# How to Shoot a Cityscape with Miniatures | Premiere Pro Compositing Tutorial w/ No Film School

Hey, how's it going?
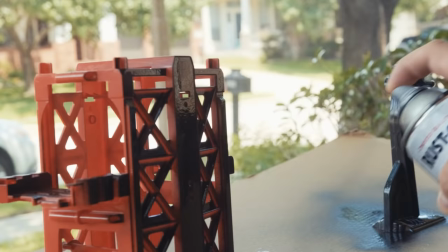0:00 I'm Todd with No Film School, and in this video, I'm gonna spray paint a bunch of trash and toys and stuff and turn it into this shot.
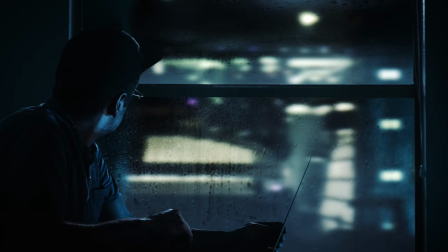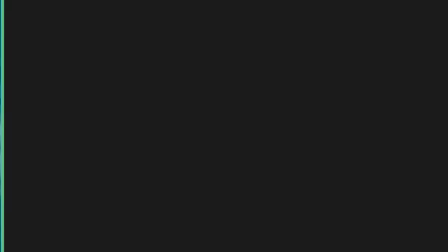0:22 So, I'm working on a short film where in it there's a scene where there's a guy sitting
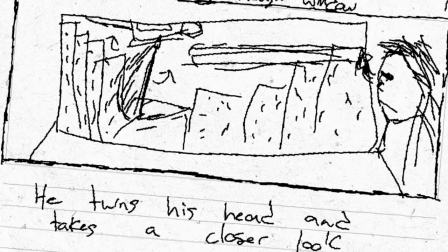0:27 at a table and there's a city skyline in the background where there's a helicopter flying around.
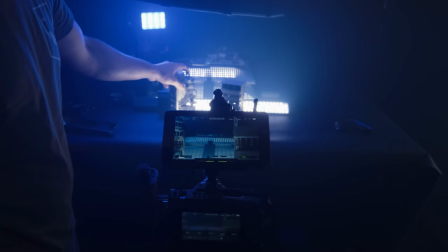0:32 And while I was thinking of some more traditional ways to achieve this shot, I sort of thought, well, what if I tried to maybe do it with miniatures?
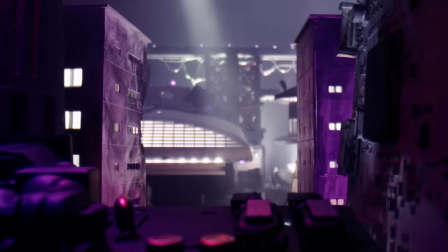0:39 Since the city can be out of focus, it doesn't have to be super photorealistic.
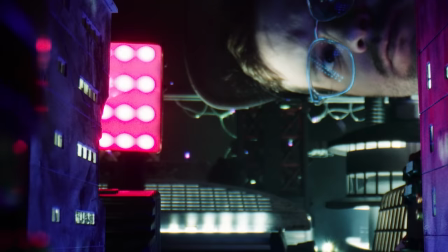0:44 All we really need are some nice little points of light. So take this journey with me as I almost lose my mind moving a bunch of small things around on a table.
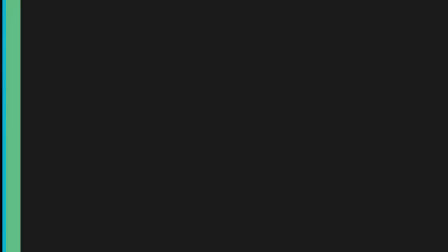0:53 So the goal here is to create this effect using things I found around my house and put it together using only Adobe Premiere.
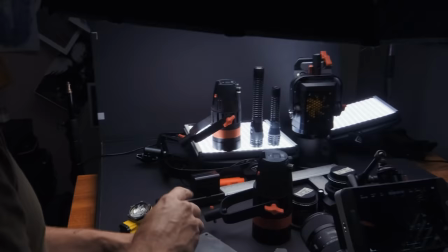1:00 Was it all worth it? I'll let you be the judge.
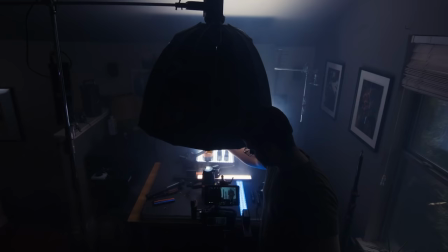1:03 So the first thing I did was I just kind of sat a bunch of lenses and little light fixtures and things around on the table just to see if I could create enough depth
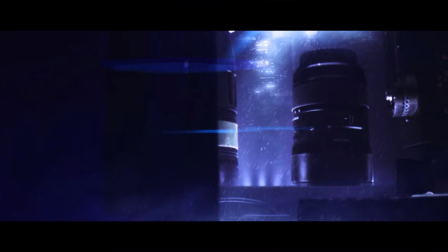1:11 to really sell any sort of an effect.
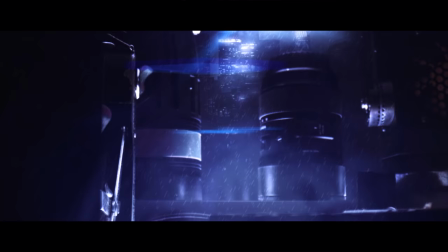And so that kind of led me to my first big discovery is you need as much physical depth as possible. So if you're shooting on a table, shooting it like with the table this way, go ahead and turn that sucker around so it's long ways. You need as much space on the Z-axis as you can possibly work with. You need a lens that can shoot with a very very close minimum focus distance.
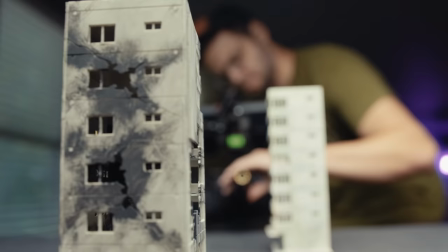1:42 I happen to have one of these weird Laowa probe lenses and that's what I use for most of it but if you don't have a probe lens you can always just use the Sigma 18-35 or the Canon 16-35 if you have those.
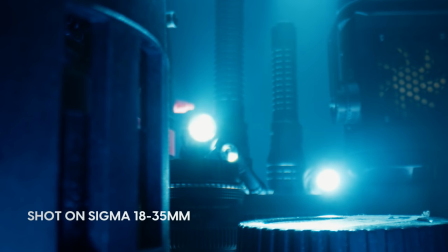1:55 Really you just want something wide that can focus really really close so you can get a sense of depth and a sense of parallax especially if you're moving the camera.
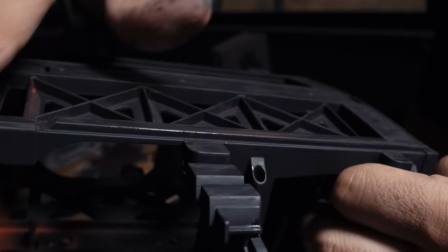2:03 So now it's time to create our city. For this experiment we're going to keep things pretty simple.
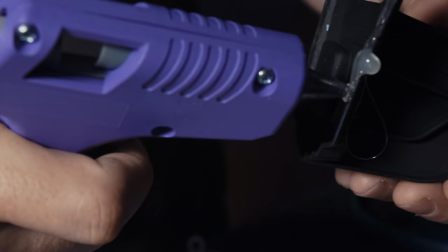2:11 All we need are some dark objects to create some interesting shapes of light for the background.
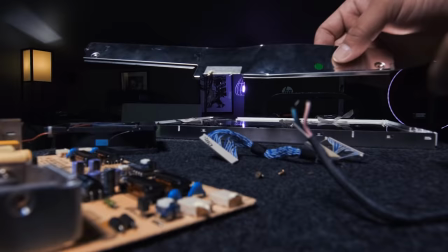2:17 So to do that me and my friend Mike we just kind of scrounged my entire house for old electronics, random buildings, vent covers,
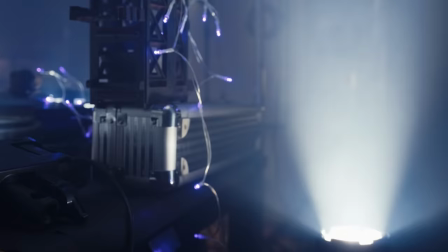2:25 my daughter's toys, really just anything that you can spray paint and point a light through or at and kind of create some interesting shapes in the background.
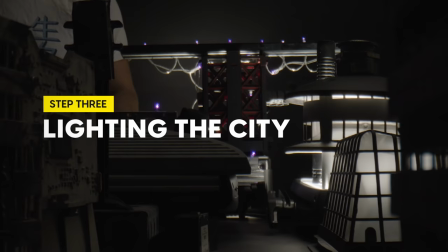2:34 So after a little while, we had enough shapes kind of laid out that I decided, okay, now it's time to start trying to light this city. And the lighting is definitely the most important and frustrating part of this whole process.
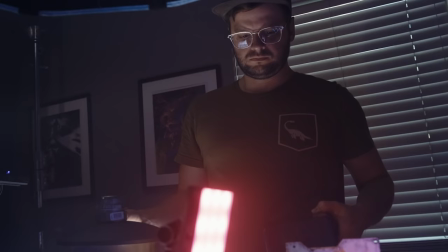2:49 It's all about lots and lots of fine-tuning and pointing things in a very specific angle.
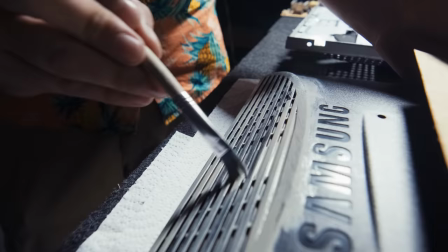2:56 To create this kind of stadium thing,
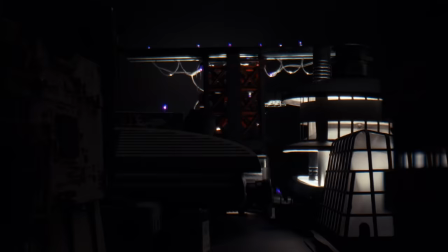2:59 I literally just set a piece of an old monitor on top of a light panel and the light panel was just shooting up through the little cracks and crevices and holes.
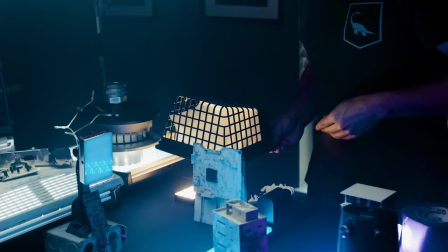3:07 We spray painted a little basket and put some diffusion on the inside and lit that.
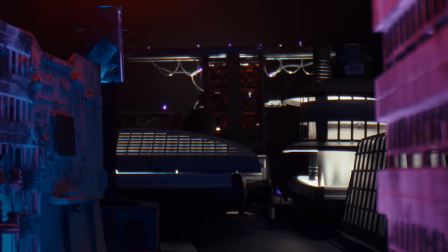3:13 It kind of created like a little museum-y kind of look and then I had a few of those Aperture MC lights
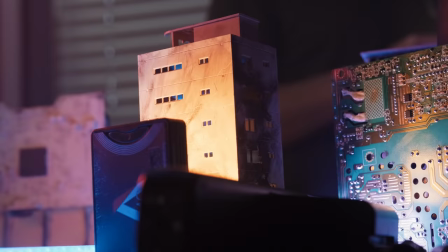3:18 that we just kind of hid in various areas to create some colors and things like that.
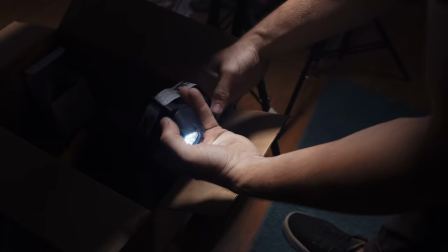3:23 I also just happen to have a ton of flashlights.
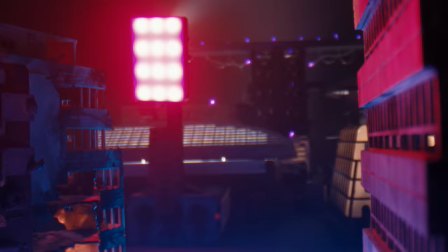3:27 I used to do some work for a flashlight company back in the day and so I have a literal sack of flashlights.
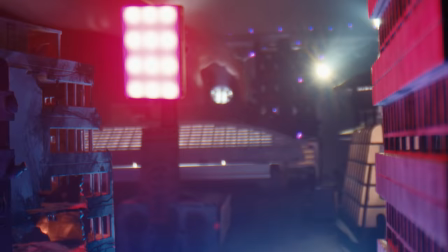3:33 I just kind of pointed those in various spots and hit them in little areas and things like that and
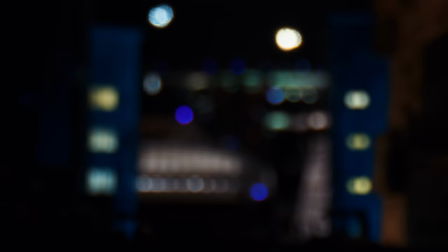3:39 that was a huge help so maybe go see if you can find a bunch of cheap flashlights if you don't have some.
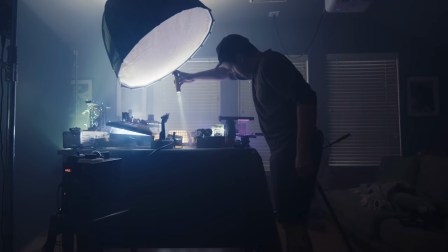3:44 So once I finally had an out of focus lit shot that I was happy with that I thought would fit the scene I just fogged up
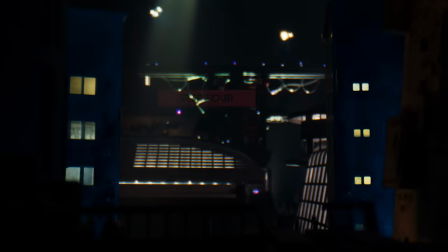3:51 the scene and grabbed a flashlight and just kind of swung my hand around to create the helicopter effect.
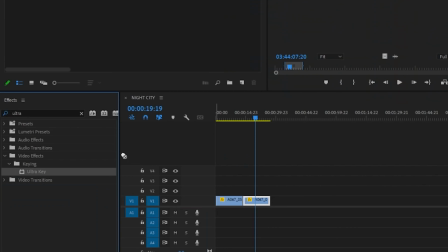4:00 Now, let's go into Premiere and take a look at how I put all of this together. Once inside of Premiere, I removed the green screen using the Ultra Key effect.